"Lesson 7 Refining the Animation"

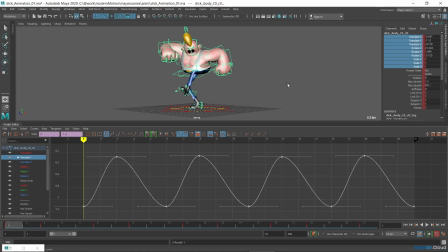245s
Similar to rotations in the gimbal system, you can animate objects with any orientation of the manipulator axis, in global or local coordinates.
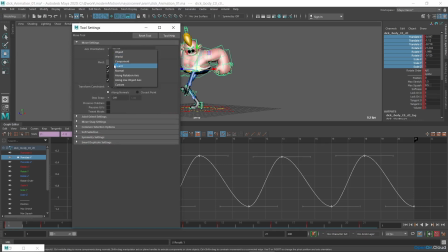255s
But to see the real direction of the axis and understand which curves in the graph editor, as well as which movements they're responsible for, you need to change the axis orientation with the move tool into parent, either through the properties of the tool or through the mark menu in viewport.
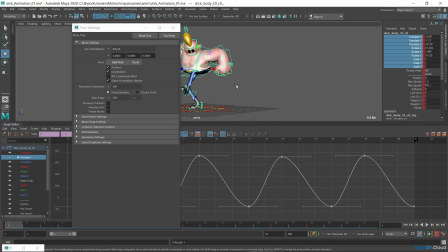271s
By left-clicking while holding down the W key button,
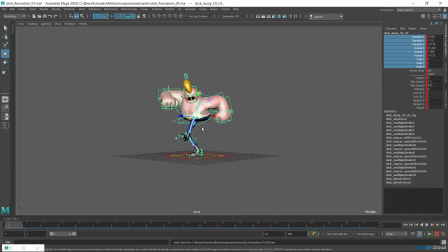275s
sometimes parent space coincides with world coordinates if the parent controller is oriented along world coordinates,
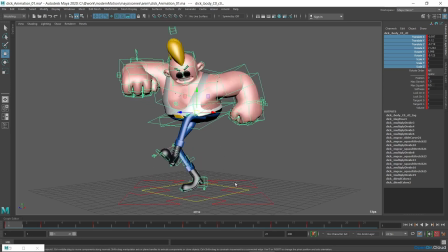283s
as in this case with the back controller. But in general, when you're working with curves in the graph editor, remember the above and check the direction of axes in parent space.
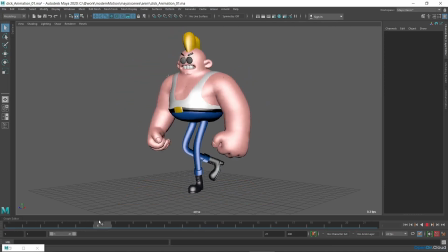297s
If you look at the animation, you can see that the legs behave a bit strangely.
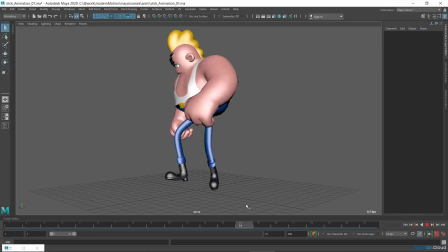302s
They move synchronically and the supporting leg constantly shifts along the floor.
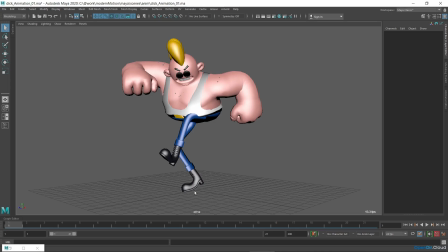307s
I'll make the left leg stay in the same place for a while and then bounce back during the jump. I'll copy the first key for the IK controller of the right leg, that is the key where the leg is on the floor.
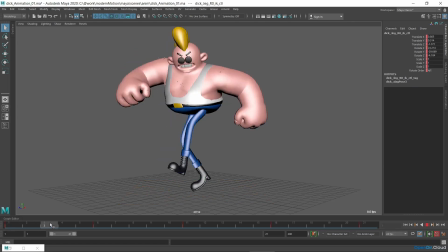325s
Let's say on the third frame, and highlight the controller, move to the first frame. Click on the third frame with the middle mouse button and press Press the S key button, to record all channels for the controller.
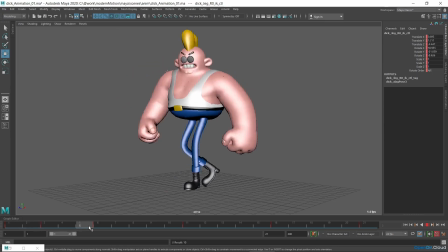Next I'll make the left foot touch the floor a little earlier, to shift the phases of the movements.
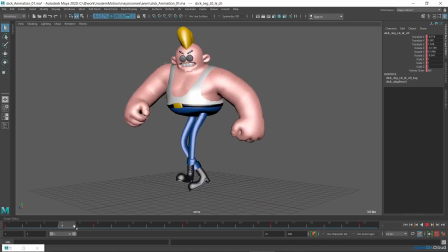353s
For this purpose I'll move the key of the IK controller of the left foot,
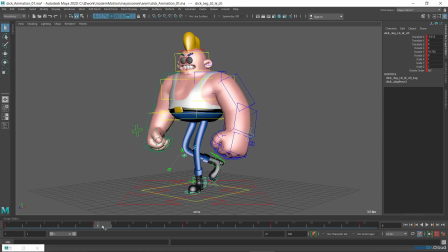357s
in which it's lowered to the floor one frame back, from the 6th to the 5th frame.
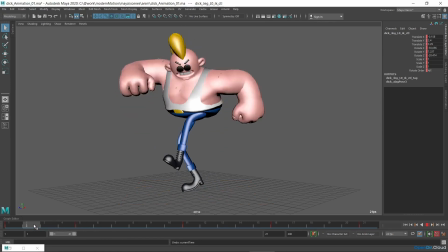364s
Since the movement is quite fast, I think one frame will be enough.
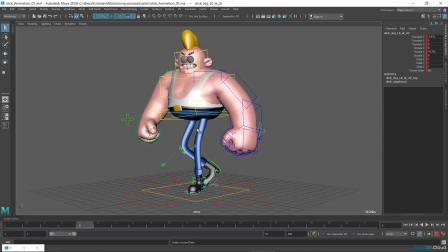368s
After lowering, the left leg should also stay still for a while, because it's the support leg. Similar to the right leg, I'll copy the IK controller key from the 5th frame to somewhere between the poses, for example to the 9th frame.
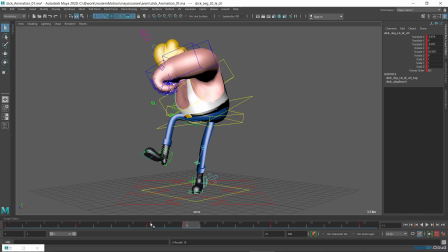387s
You can see that now while jumping during the right leg lift, the position of the left leg changes slightly. It isn't expressive enough for me. That's why I'll correct the position and the rotation in the 11th frame to make the jump more visible.
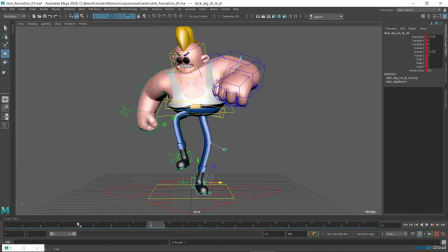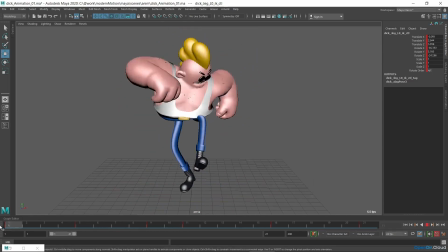410s
Like this. And now I'll repeat the same steps for the second phase.
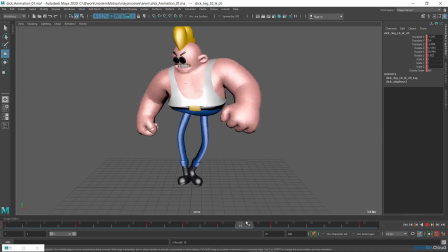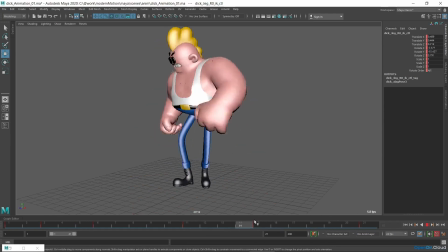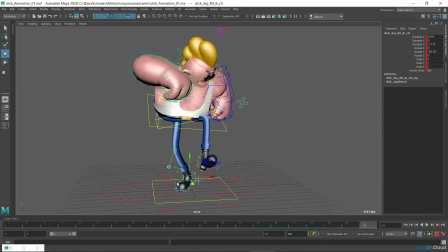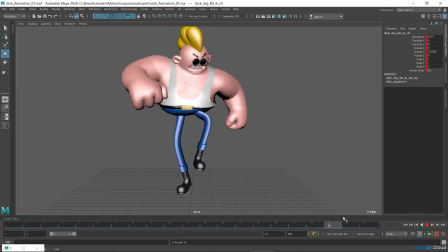445s
Don't forget that in our animation the first and last poses should coincide. So if you change the position of the leg on the last frame, the last key will need to be copied to the first frame.
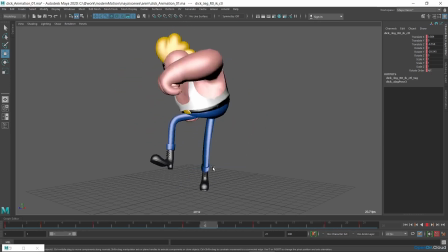459s
In our case, you'll need to copy the first frame for the right leg to the next key, to make sure that the leg is fixed.
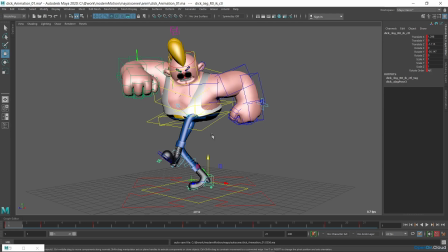468s
At this stage you can probably go back to editing the skinning weights if you didn't do universal skinning earlier.
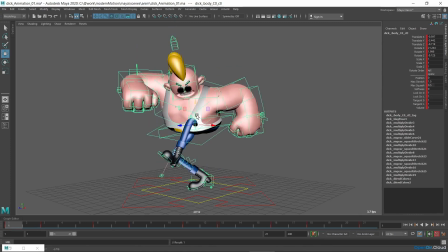475s
As now, it looks like the heel is coming off the floor due to inaccuracies in the skinning, not due to the controllers.
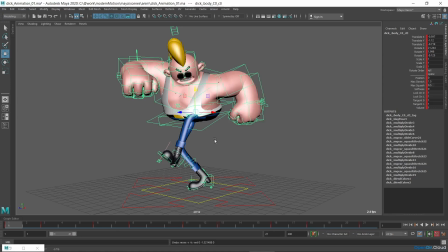482s
As I mentioned earlier, the idea is to adjust the skinning weights only for the required movements. So I'll adjust them for this animation.